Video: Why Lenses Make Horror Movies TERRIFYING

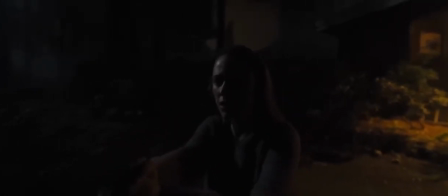In general, I'd like to emphasize the utility of zooms and dolly shots. A zoom is essentially when a camera lens is rotated to shrink or magnify an image, creating the illusion of motion.
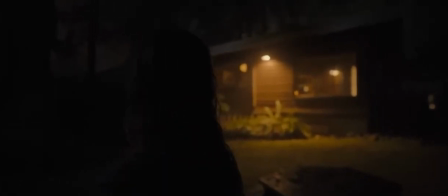A dolly is when the body of the camera actually does move forward or backward.
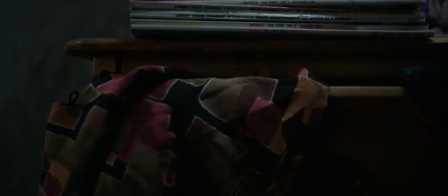Conventions around zooming and dollying can be great for increasing or decreasing emphasis on a specific subject or place,
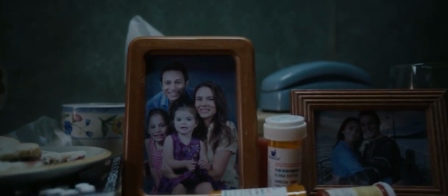especially if the subject is a threatening villain or the place is a source of terror.
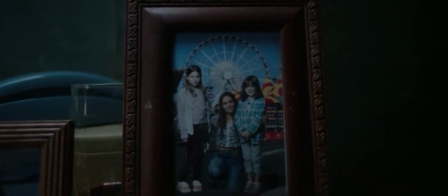The speed with which these visual adjustments are done can also affect the energy of your scene in positive ways.
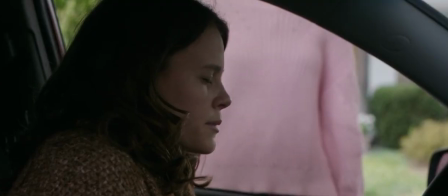If you zoom or dolly in or out quickly, you can infuse your scene with kinetic energy to jolt your audience.
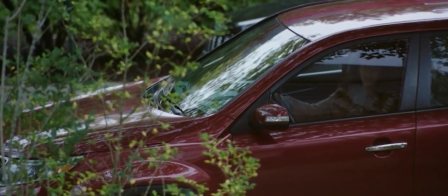If you zoom or dolly in or out slowly, you can infuse your scene with creeping tension.
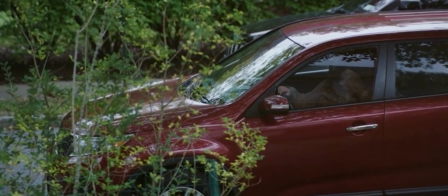Sometimes you may wish to experiment with combining these motions for different effects.
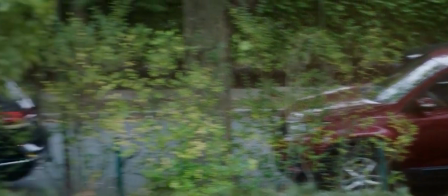In Smile, when Rose sees the entity haunting her and starts panicking in her car,
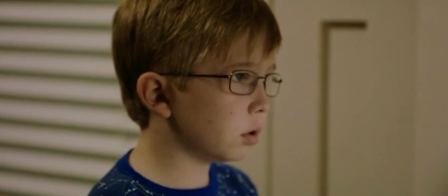we very slowly zoom out from her to de-emphasize her suffering for a punchline of sorts.
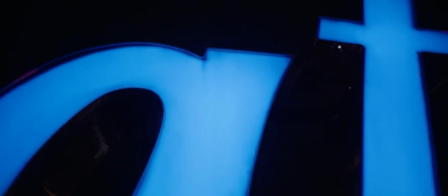When we cut to the next scene, we dolly out from a diner side at night.
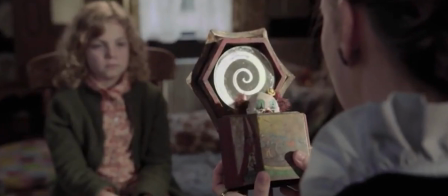In TheConjuring, when Lorraine is looking in a mirror that supposedly shows a little boy's ghost,
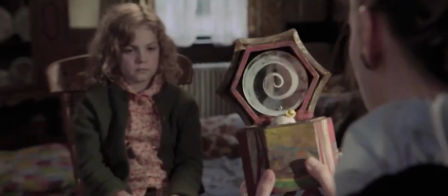we get a dolly in on Lorraine as light bouncing off the mirror hits her face.
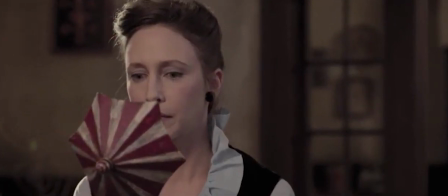Then an OSS behind Lorraine dollying in on the mirror's reflection. We then cut to a dolly in on Lorraine's face.
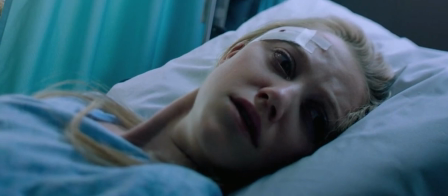In ItFollows, when Jay is in a hospital room and possibly in danger from an entity following her,
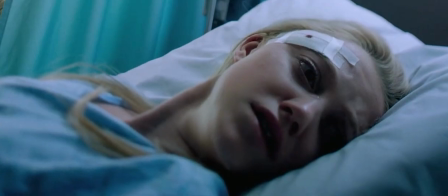the camera dollies in on the open door of her room, and even when the person walking turns out to be an ordinary human,
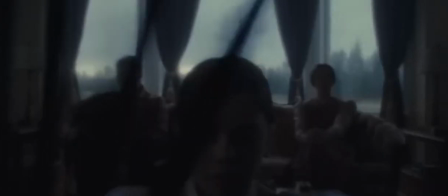the camera continues to dolly. Sometimes you may want to combine the two to create a trippy visual distortion.
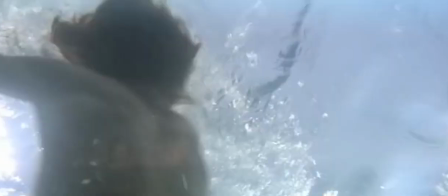In Jaws, when Brody realizes the shark is attacking the beach, Spielberg combines a zoom and a dolly on a shot of his face to convey his emotional shift.
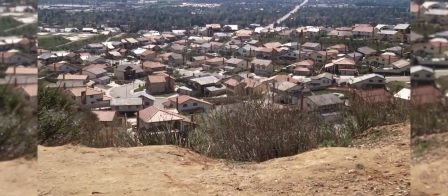In E.T., when government agents are encroaching on the town,
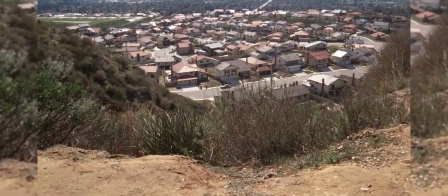Spielberg combines a zoom and a dolly on a shot of the town to suggest it's about to be disrupted by their actions. For your film, it might be simpler to lean on zoom shots if you want to save time on moving the camera around.
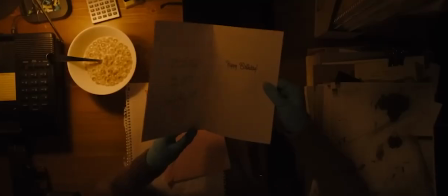But the choice is really up to you. Don't be afraid to play with different camera lenses as well.
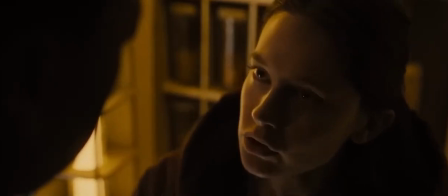Standard and short telephoto are best for street photos, travel, and portrait shots.
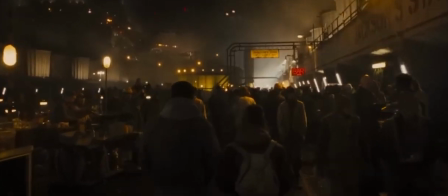Wide-angle lenses are good for landscape shots.
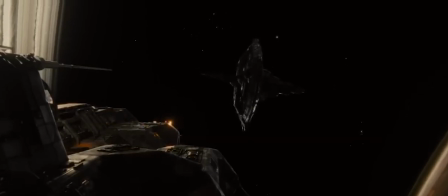Fisheye lenses are theoretically great for horror because of how visibly they distort the space of a shot.
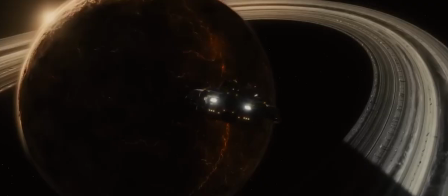Medium telephoto lenses are good for action, while super telephoto lenses are good for nature shots.
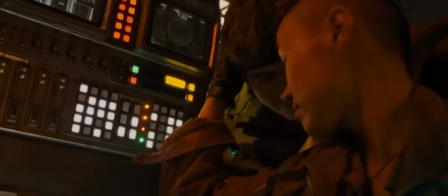Macro lenses are good for close-ups. In some situations,
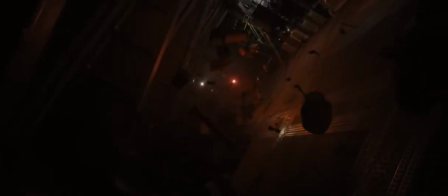it may be better to leave lenses to your director of photography so you can focus on directing actors and keeping the whole picture together.
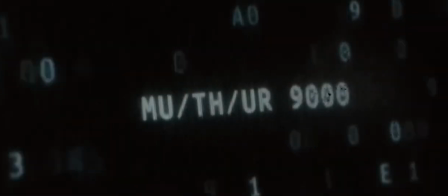But you have a lot of options to play with.